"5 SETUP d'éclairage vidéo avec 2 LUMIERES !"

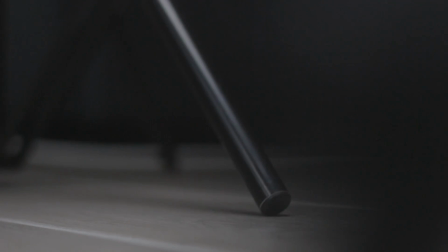0s
Bonjour YouTube, aujourd'hui on va parler d'éclairage. Vous n'êtes pas sans le savoir que après avoir investi dans la caméra, après avoir investi dans l'audio au niveau des micros,
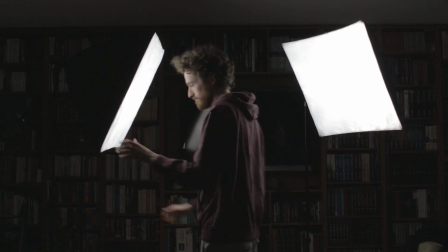8s
eh bien l'éclairage n'est pas un mauvais investissement parce que ça va être la touche finale, ça va être la cerise sur le gâteau, ça va définir un peu l'esthétique de vos vidéos et souvent ça finit, en plus d'avoir un super contenu, l'image est pas dégueulasse hein.
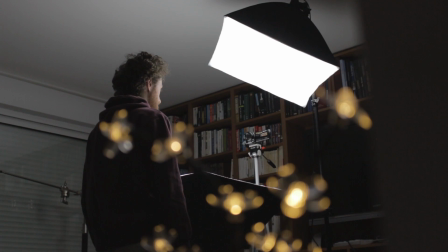22s
Bon allez, je m'abonne. En plus des éclairages, ça coûte vraiment pas très cher. Moi-même, j'utilise un pack de softbox trouvé aux alentours de 60€ sur Amazon. Et justement, aujourd'hui, on va voir 5 setups, 5 schémas d'éclairage qu'on peut faire seulement avec 2 lumières, 2 softbox, 2 projecteurs. C'est parti pour l'intro.
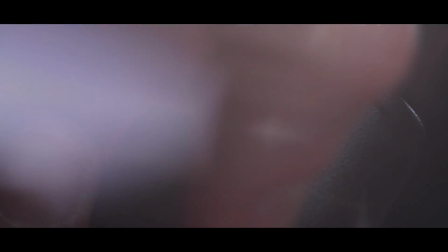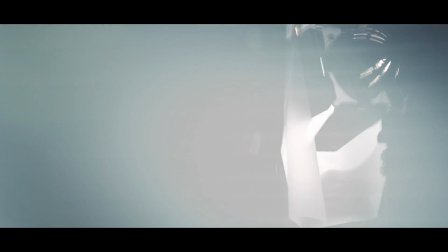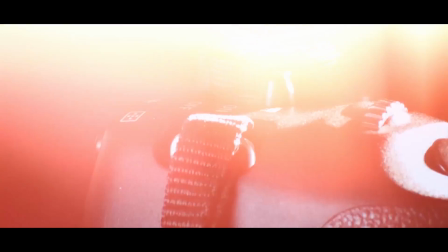Le premier setup, le number one, il est très simple, c'est un grand classique, on le retrouve partout sur l'internet et notamment sur les vidéos YouTube, eh bien c'est le full face. Bon, je suis pas très fort pour donner des noms, hein, le full face c'est pas terrible, on va y retravailler, je suis d'accord.
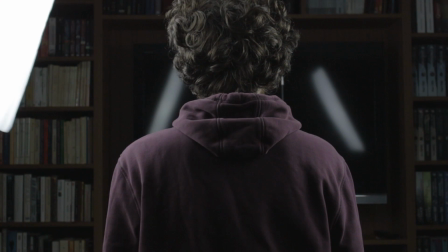71s
Bref, vous avez 2 projecteurs à la face qui sont en face de vous, à côté de la caméra, positionnés à un angle d'environ 45 degrés, en légère plongée, ça c'est aussi important.
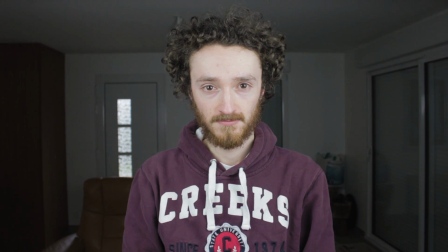80s
Et cet éclairage est tout simplement très simple, il éclaire de façon uniforme le visage, vous voyez, on a une lumière douce, il n'y a aucune ombre sur le visage. Donc ça, c'est très intéressant, évidemment, bah parce qu'on vous voit bien, il n'y a pas de rides, il n'y a pas de cernes.
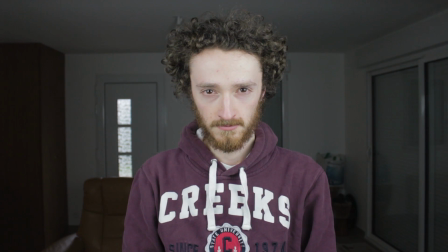94s
Donc si vous tournez tard le soir, tôt le matin, c'est intéressant parce que peu importe votre état, vous pouvez avoir 42 fièvres, avoir la grippe, et bien ce n'est pas grave, vous aurez quand même l'air d'un dieu ou d'une déesse devant la caméra pour votre audience, pour vos spectateurs, et ça c'est formidable. Mais encore une fois, vous allez peut-être préférer les éclairages qui vont suivre. La lumière, c'est assez personnel et subjectif. Généralement, un éclairage uniforme comme ça, c'est quelque chose qu'on va chercher par exemple sur une chaîne de make-up parce qu'on a besoin d'avoir la même quantité de lumière à gauche et à droite de notre visage, justement pour avoir la même quantité de maquillage de chaque côté. Et oui. Donc voilà, premier setup, c'est très simple, vous avez les 2 projecteurs devant vous, ça vous éclaire, vous en prenez plein la gueule, c'est formidable, il y a de la qualité, on est là, on a une lumière. Ça, c'est le premier setup. Maintenant, mesdames et messieurs, on attaque le deuxième setup. En quoi il consiste? Lui, justement, contrairement à l'autre, on va essayer de chercher le contraste, on va essayer de casser cette linéarité de la lumière, cette uniformité de la lumière.
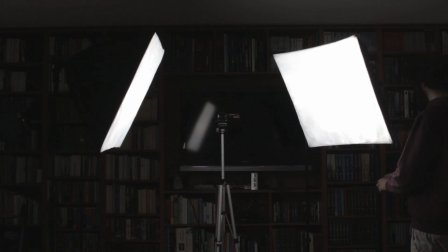152s
On ne veut pas ça, on veut du contraste. Et donc, en quoi il consiste? Vous avez un projecteur à peu près positionné au même endroit que l'autre, sauf que vous en avez un seul cette fois.
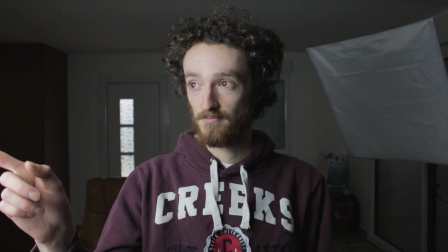161s
Donc un projecteur à 45 degrés, toujours en légère plongée. Le but, c'est d'imiter l'éclairage Rembrandt.
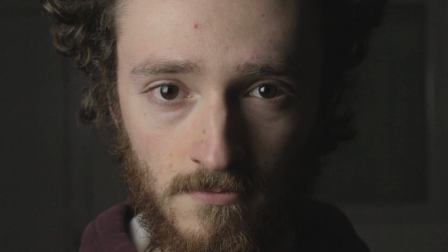166s
C'est un éclairage qu'on retrouve beaucoup en photographie. En fait, il consiste à donc bien éclairer une face et à faire apparaître un petit triangle au niveau de la joue opposée au positionnement du projecteur sous l'œil.
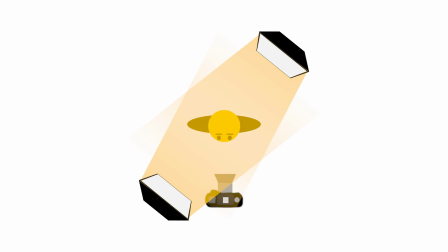178s
Et le deuxième projecteur, vous allez le mettre derrière en contre-jour de façon à dessiner un petit liseré autour de vos épaules, autour de vos cheveux.
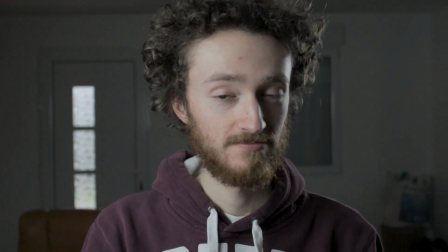185s
Ça va vous détacher du fond et donc vous allez créer du relief dans votre image. Alors selon le type de projecteur que vous avez, si c'est un tout petit projecteur et pas une énorme softbox,
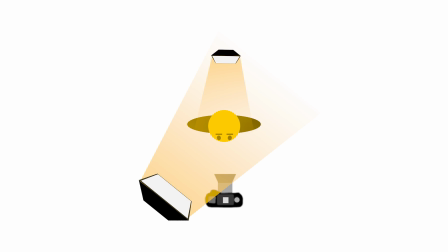194s
vous pouvez le placer derrière vous parce qu'il sera caché et il va vous détourer de façon symétrique. Si par contre c'est une grosse softbox comme moi là j'utilise, eh bien vous êtes obligé de le déporter un peu sur un côté,
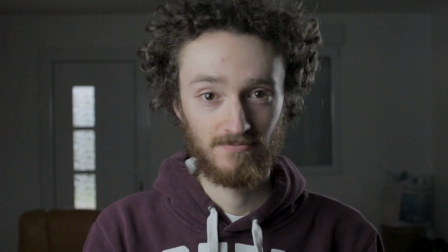206s
mais c'est pas grave, c'est toujours un contre, on va appeler ça un contre 3 quarts. Donc comme tu peux le voir, c'est un setup qui est pas du tout compliqué, tu crées du contraste dans ton image, tu as du relief, de la profondeur. Maintenant on attaque le troisième setup et c'est le setup drama. Je suis encore désolé pour le nom mais ça sort comme ça, moi je n'y peux rien. Bon, setup drama, c'est pas fantastique. Bon allez, on peut le garder celui-là.
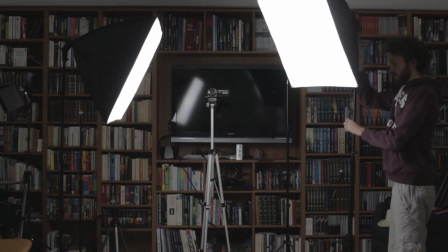225s
Il consiste tout simplement à positionner tes 2 projecteurs de part et d'autre de ton sujet à 90 degrés.
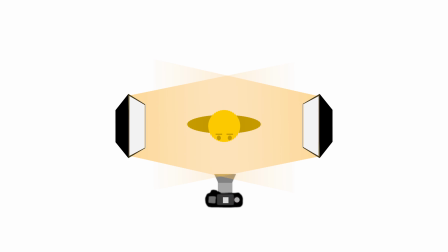231s
Quand je donne un angle, c'est toujours par rapport à l'axe de la caméra. Donc axe de la caméra, boum, 90 degrés.
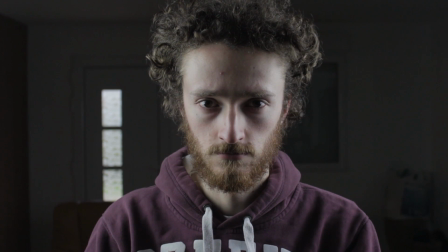237s
Donc là encore, vous allez créer un écart entre vos lumières. Vous avez une sorte de grande rayure noire qui passe sur vos visages et il y a juste un peu vos joues.
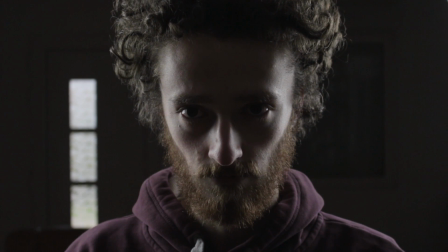244s
Ça va dessiner votre mâchoire, votre nez. Donc ça encore, ça plaît ou ça plaît pas.